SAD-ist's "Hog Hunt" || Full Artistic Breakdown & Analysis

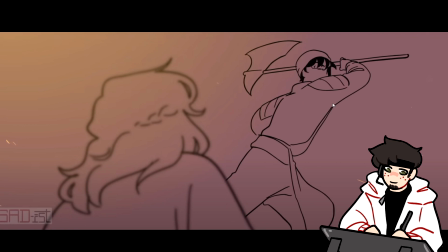She does this a lot of extra movement to prepare for this axe swing that is now coming towards Techno.
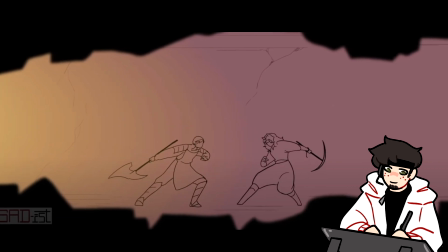That Techno then dodges. And we get this really, really awesome fight scene.
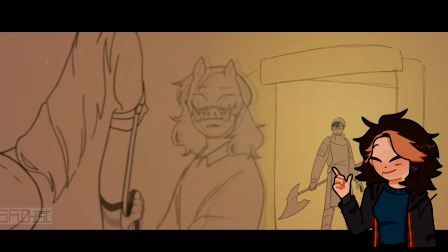And I also want to talk about the fight between Techno and Quackity,
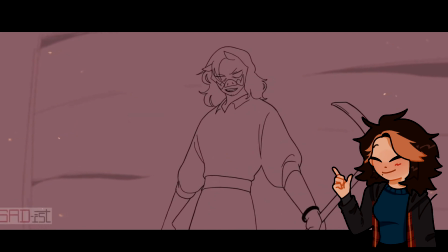because it also shows just how strong Techno is and just how he could really fight the whole Butcher army and get away without being hurt.
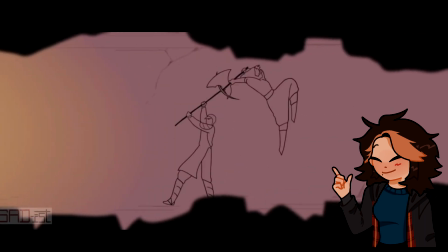So in the fight here, Techno is very agile on his feet. He knows what he's doing.
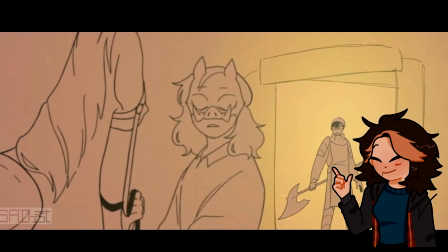It's like he's done this a million times before, and I'm sure he has, because he's the blood god.
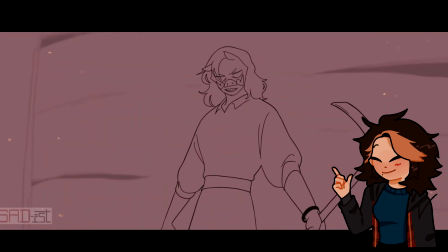And Quackity, in comparison, looks very sluggish and slow, and he looks like he does not know what he's doing,
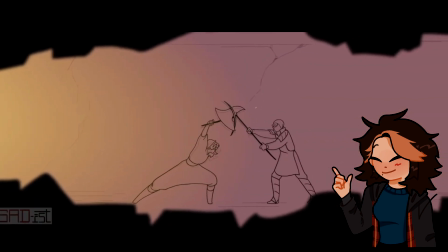and he looks like he's getting far ahead of himself, even with a more advanced weapon than Techno.
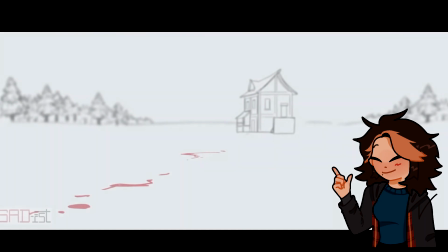And he almost looks silly in comparison, which does tie into his character in canon.
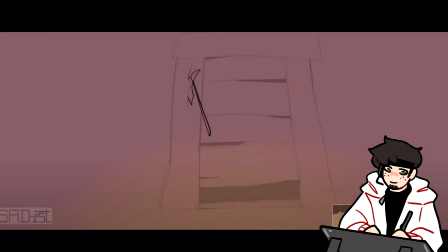You can tell how experienced Techno is compared to how inexperienced Quackity is.
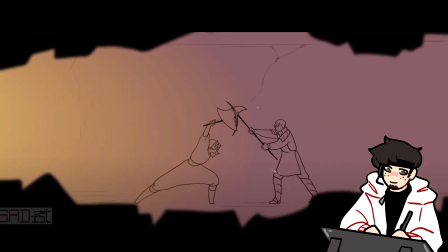Quackity is a bit more sluggish. He's just kind of swinging, and he's reflecting when he can, but he gets stuck, and he gets stuck in Techno's pickaxe.
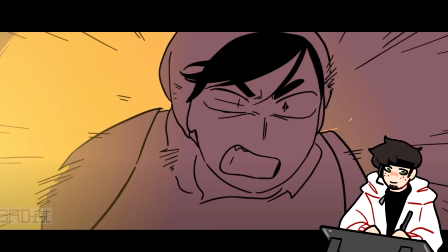Techno probably doesn't fight with the pickaxe very often, but due to his experience in combat is able to make use of it,
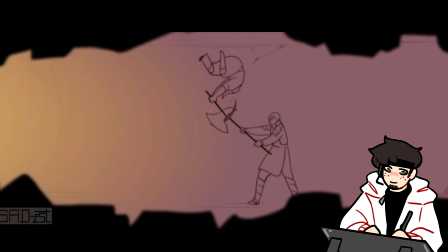and he's even like flourishing by like swinging it around and kind of playing with it. He grabs the axe with all of his weight.
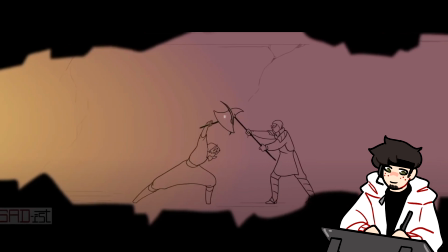First of all, he locks it, and then he springs off the ground and pulls it with his weight,
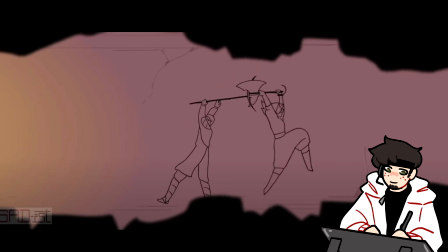causing Quackity to get off balance, and then uses that weight to fling it and disarm Quackity.
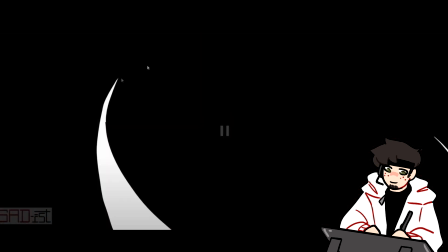Fling the axe, and it breaks into the wall,
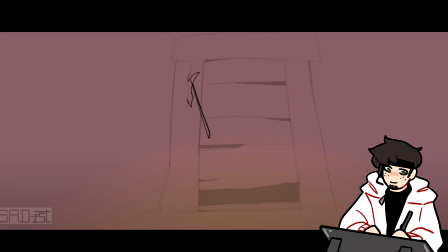and then the pickaxe comes around, and we get, again, this strike isn't, or this strike here isn't meant to hit Quackity.
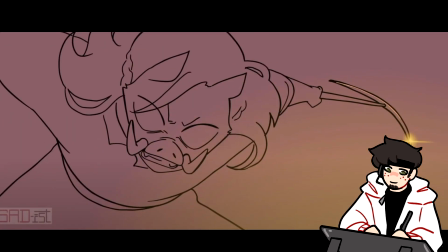It's meant for a build-up. It's building up to come behind and hit out.
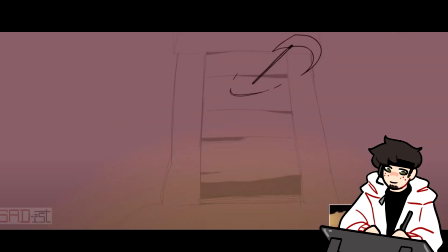He is winding it up, and SAD-ist here does 2 wind-ups, right?
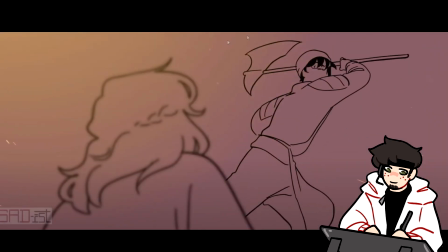She does 2 wind-ups for Quackity's axe hit as it comes back, and then comes up, and then comes down,
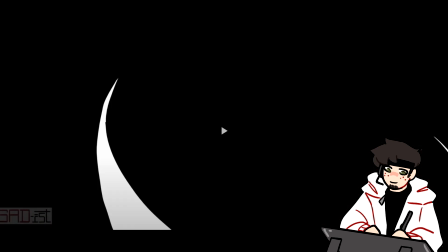with Techno coming forward, winding up, and then impact.
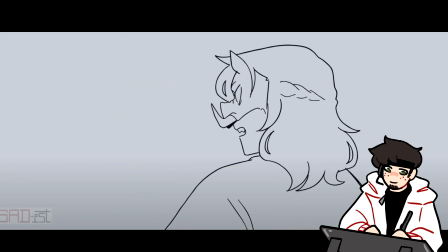We see Tommy for the first time in this animation. Kind of a bit of dialogue between them, pretty typical lip syncing.
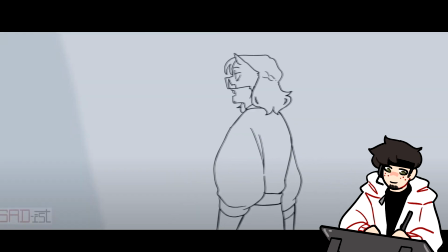And then I really like this walking animation from Techno. It feels very smooth.
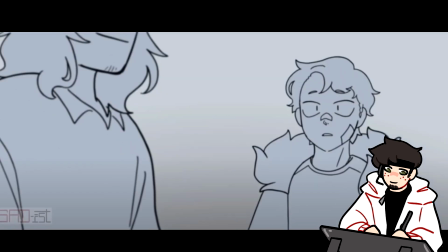I think she's panning the character along while also still giving an extra movement to the animation, drawing some different frames. We see here that Tommy and Techno are both colored in. You see their difference from how the gradient in the background is and the color of them.
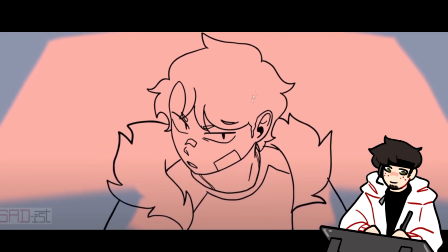Tommy comes into focus, and then we get this very nice, lovely lighting animation gradient.
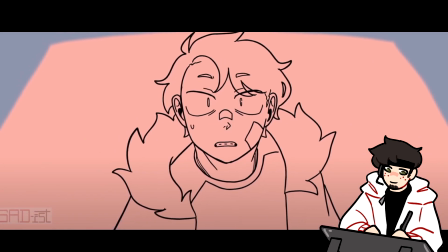Let's watch it again. Now, did you notice something? How many frames do you think this is animated on?
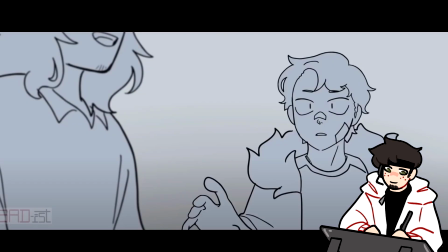Do you think that this is on 3s, 2s, or 1s? Specifically the lighting, the gradient lighting. What do you think that's on? Think about it for a second. This is animated on 1s.
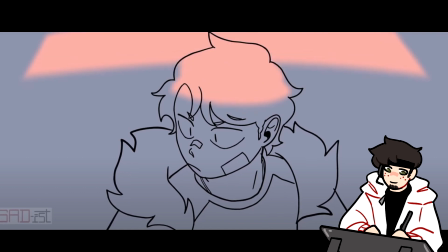So if we're going here frame by frame, so I'm clicking frame by frame here. This is animated on 1s.
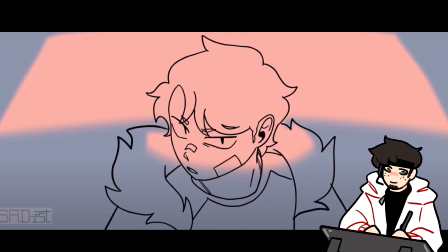And I'm not exactly sure how SAD-ist did this, because what I'm going to assume she did is she used a clipping mask
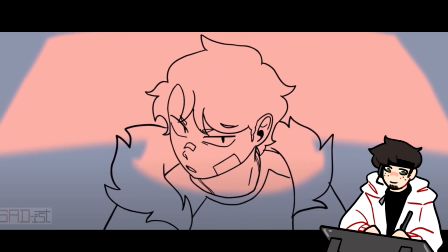and had kind of a clipping mask around the area that she wanted the light to come in, and then slowly panned the light into view through this scene. So it would pan and it would animate every frame. However, I'm not sure exactly how she chose that shape,
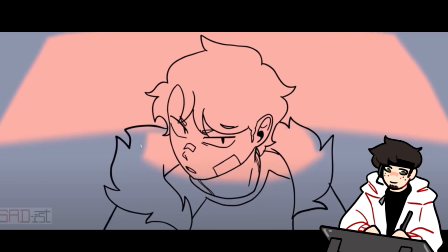because if you look here, there's kind of a weird inconsistency with how this is lined, right?
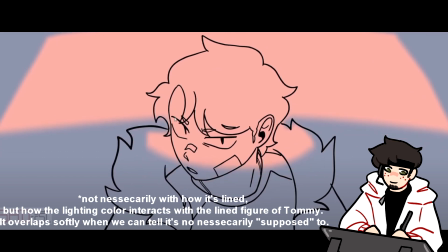This is part of the background. It doesn't feel like she necessarily like it's very soft brushy, right?
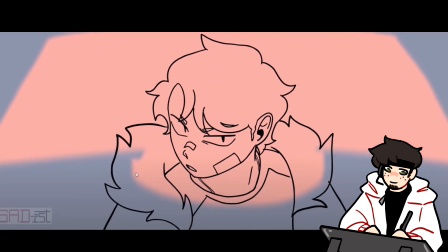But we even see here there is an indication of where the fur is, right? And how it's aligning on the plane of where Tommy is.
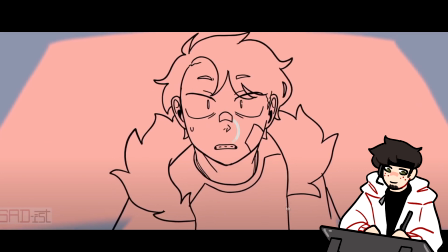So I'm very curious what the technique was that she decided to do to show this thing and how it's animated, because what clipping mask did she use?